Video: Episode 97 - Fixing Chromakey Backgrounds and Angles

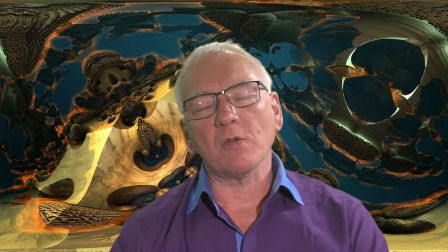0:13 Hello and welcome to episode 97,
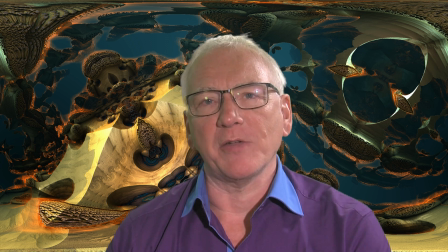0:16 and I've had a few comments on episode 96 where we looked at the Chromakey backgrounds here in the studio, and some of the suggestions were quite good.
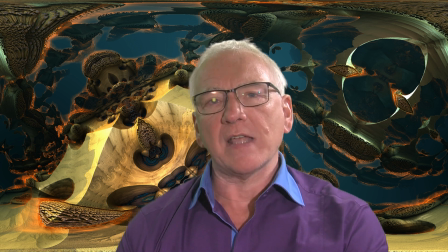0:25 Doug Jensen said one thing I'd forgotten, and he was absolutely right, was to take into account depth of field. So he commented that the images behind were too sharp. So that makes sense, doesn't it?
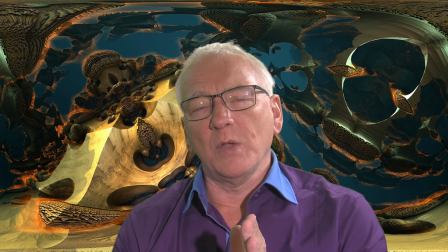0:41 Because with the close-up that we've got on this camera, we would expect the background to be a little bit more soft.
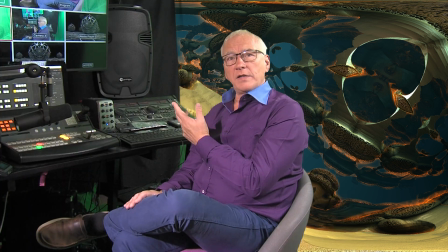0:49 Whereas if we go to the other camera, we would find that the background would be a little bit sharper compared to the other one.
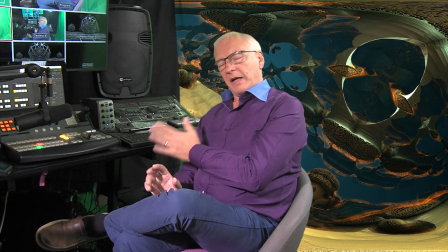0:57 So I've had a look and see if I can sort some of these things out. So let's go back to that first camera.
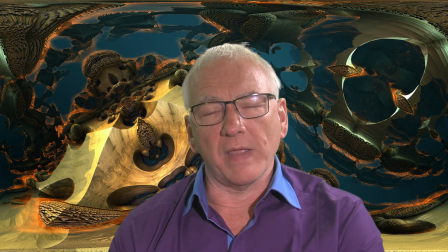1:06 So now we've got the background that we can adjust, and we can make it a little bit softer, a little bit harder, whatever we want.
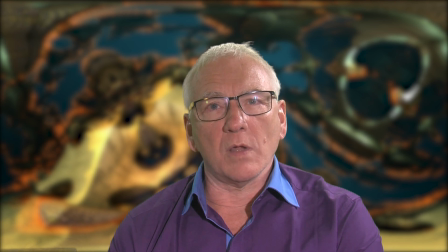1:12 So we've got a bit of option on that. It seems to work better on this particular framing than if we do it on the other camera.
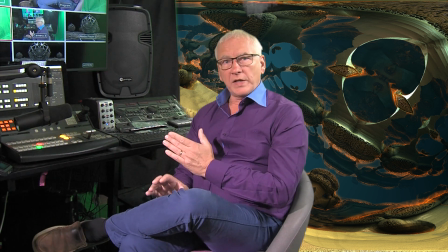1:21 So on this shot we can make changes in the background softness,
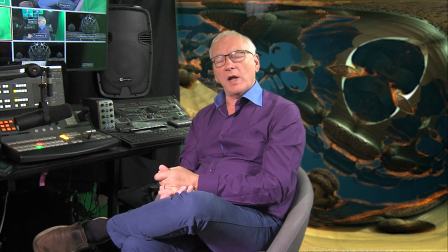1:27 but a shot this wide and with the camera this far away, we wouldn't normally expect to see the background so far out of focus.
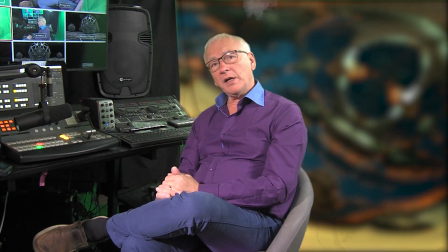1:35 So I think getting that right is going to be a bit of a challenge. And I've spent a bit of time this morning just preparing some different backgrounds
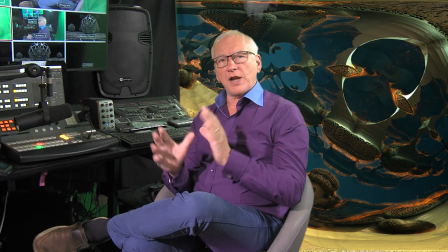1:44 rather than the sort of generic all over the place pictures that we've been using,
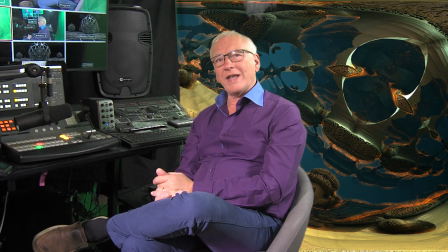1:50 replacing them with things that are more easy to see the perspective changes, because people seem to be quite interested in this and making it sort of reasonably seamless. And I had another suggestion that the editing workflow might not be too extra complicated if I sort of do it on a template system,
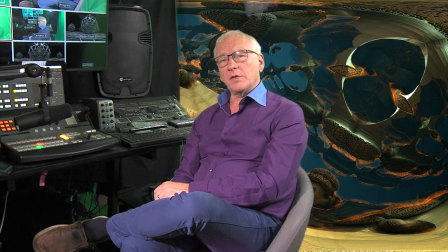2:10 and with Premiere having the sort of nested screens, there's no reason why I actually can't have a sort of background screen that I can bring in,
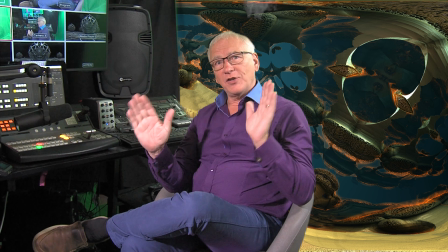2:20 prepare the softnesses, prepare the shifts in parallax, and see how we get on.
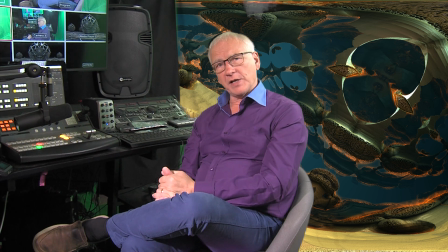2:26 I really don't know. It's an area to certainly play with and see what happens.
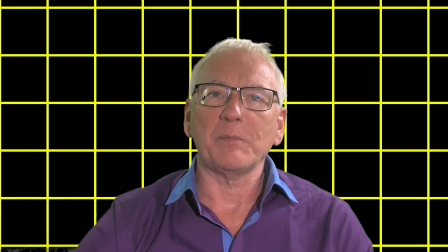2:32 I've knocked up a Star Trek holodeck style background, which should make the changes in the perspective a bit more obvious. So behind me at the moment, we're on a flat plane. So that's that one.
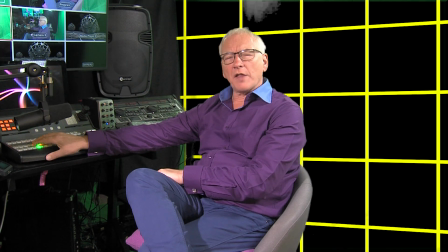2:46 Let's cut to the next camera. On this camera, we've actually got a swivel. I think in actual fact, it's something like 23, 24 degrees. That's what I've picked. It seemed to work the best.
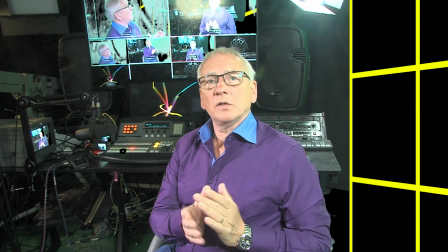2:59 And if we go to the final camera, with this angle, you can see that the actual grid is severely distorted,
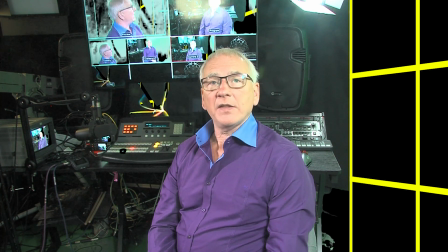3:07 and it's been spun round quite a lot to try and make the grid match the real green screen orientation.
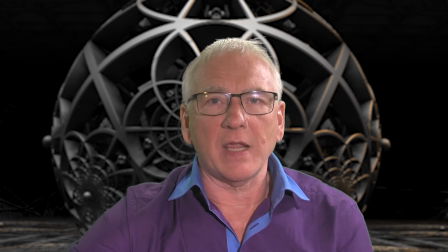3:18 Well, my conclusions are that Chromakey backgrounds could well be the thing to do, but the changes to make the background softer,
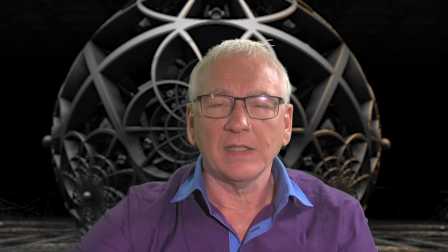3:31 the changes to make the parallax run properly, and then the additional problems it gives with masking,
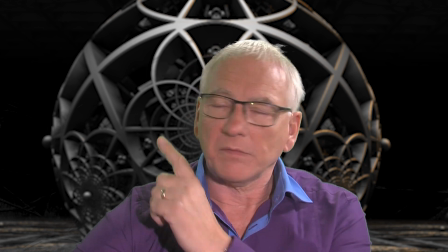3:40 because in this particular studio we've got the green which comes up on the multicams,
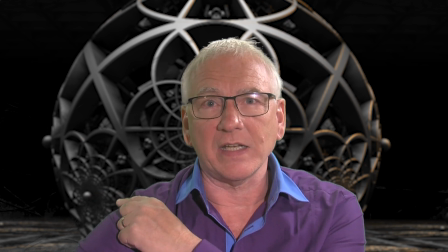3:44 we've got the greens that poke through from the back, and in some of the shots, like on this particular camera,
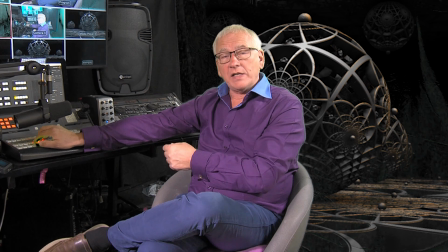3:51 you can see into areas that really are green, and the keyer is trying to key them out, when in actual fact it would have been better if it didn't. So I've discovered I've had to actually mask out little bits, and it takes a hell of a long time to do it properly.
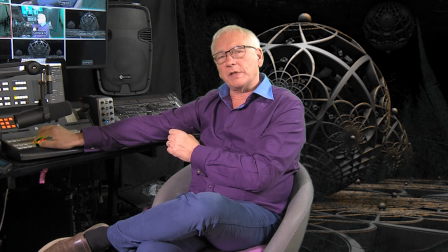4:08 So I'm not sure. The jury's out a little bit for me. But I thought what I would also do is explain what you can do with the backgrounds.